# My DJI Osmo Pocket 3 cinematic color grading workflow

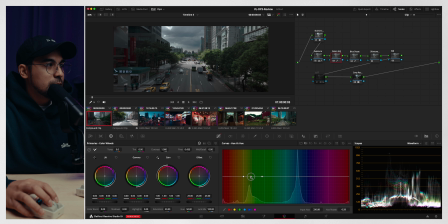That means that this is saturated, too saturated. So I'm just going to give it a little bit of a desaturation on here, and that's good enough. Now, I find that this footage is a little dull, so we're just going to include a little bit more contrast in there,
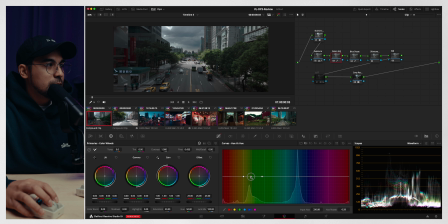and then maybe highlight contrast. Perfect. So let's see what we've done. We started from here, and after the exposure, green adjust, and blue desaturation, this is what it looks like.
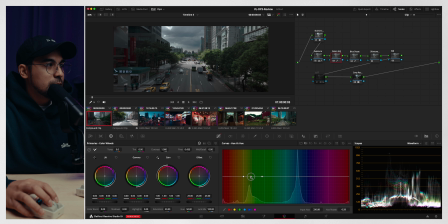I actually want to touch on the hue versus hue as well. So we kind of changed that color of the greens to a little bit more greener, because currently right now it's a little bit yellowy.
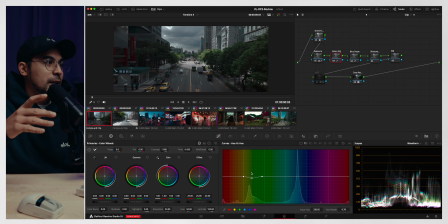So in terms of trees, foliage, like greenery, there's always a mix of yellows and greens.
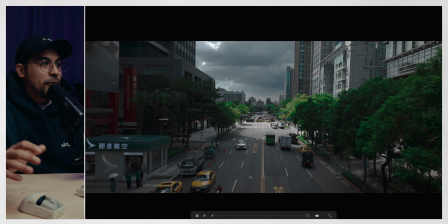So it's up to you to kind of like make sure to dial in the look that you want. I kind of want it a little bit more greener. And since we desaturated it, it's not going to look like digital green. I'm going to show you guys how it looks. If we push this look, like exaggerate this, it just looks like
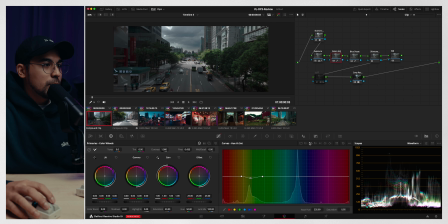like a green screen, like fake trees. So watch out for that as well. Hue, saturation, and then just a little bit of that. And that's good. Look at that.
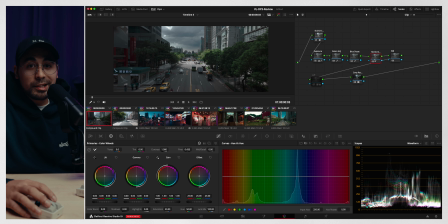Then the next one is skin tones. This is where I adjust the skin tones just in case there's a person in frame. And since there's not, we're just going to leave it empty. And then this is my white balance node where I can just
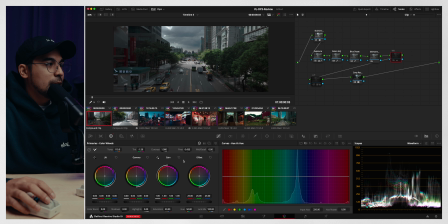give it a little bit of a warmth and a little touch of a green in there. So it's exactly how I saw it in person. It was a little bit yellowish, warmish side when I was filming this.
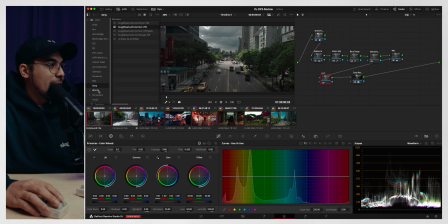And then finally, we're going to add a LUT, film LUT pack.
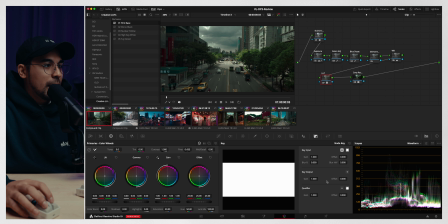And I'm going to go with the creative LUT, the film-based LUT, because this one is my favorite. Right now, it's a little bit too much because it has the full look. And I'm just going to make it like maybe 40%, 50%.
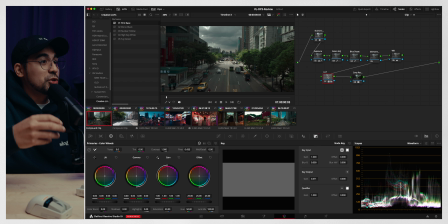Now, on this one, you can add whatever LUTs you want, or you can maybe skip it. It's not important. As long as you have a great base, you can color grade your heart's content into your footage. But this is just an easy way for me to bake in the look that I've already created before.
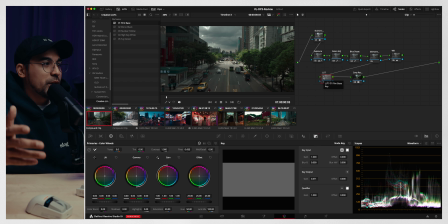So I'm not dragging a power grade in. And it's just an easy way, an efficient way for me to color my videos so that I don't have a lot of nodes on here.
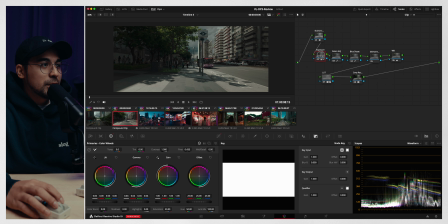And that is that. Now, what I do if I have a similar scene, all I have to do is like apply grade from there. And then from here on, since I've adjusted everything, I'm just going to adjust the exposure so that it's well balanced again.
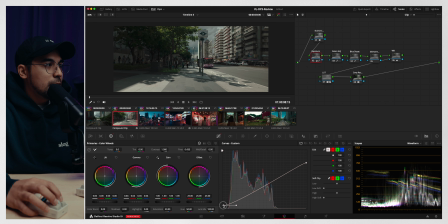And I kind of want this a little bit higher up so we get this. And I'm okay with this being this dark because, you're playing on the shadows.
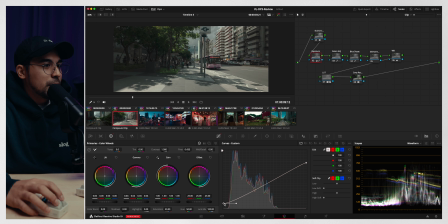If we lift this up like you saw earlier, it's a little bit, it has this lifted look and I don't like that. So we're going to keep it kind of realistic. And this is how the footage turned out.
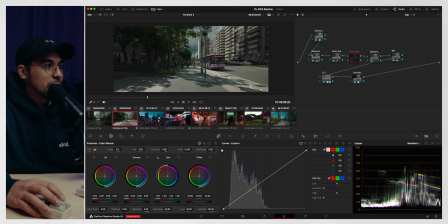And I want to show you guys actually why we desaturated the blues. And we're going to turn this off. If you look here, it's a little bit way too saturated for the sky. And if we look at here, it's just, a little bit too saturated.
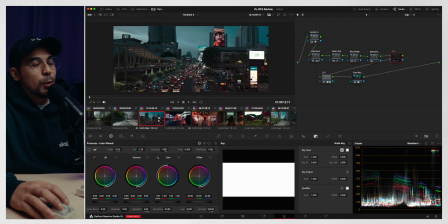So now for low light is a little bit different. We're still going to adapt the same node tree.
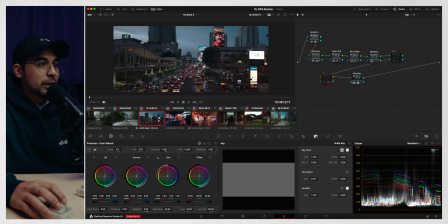And what we're going to do differently is that we're going to delete the LUT and we are going to reset this grade.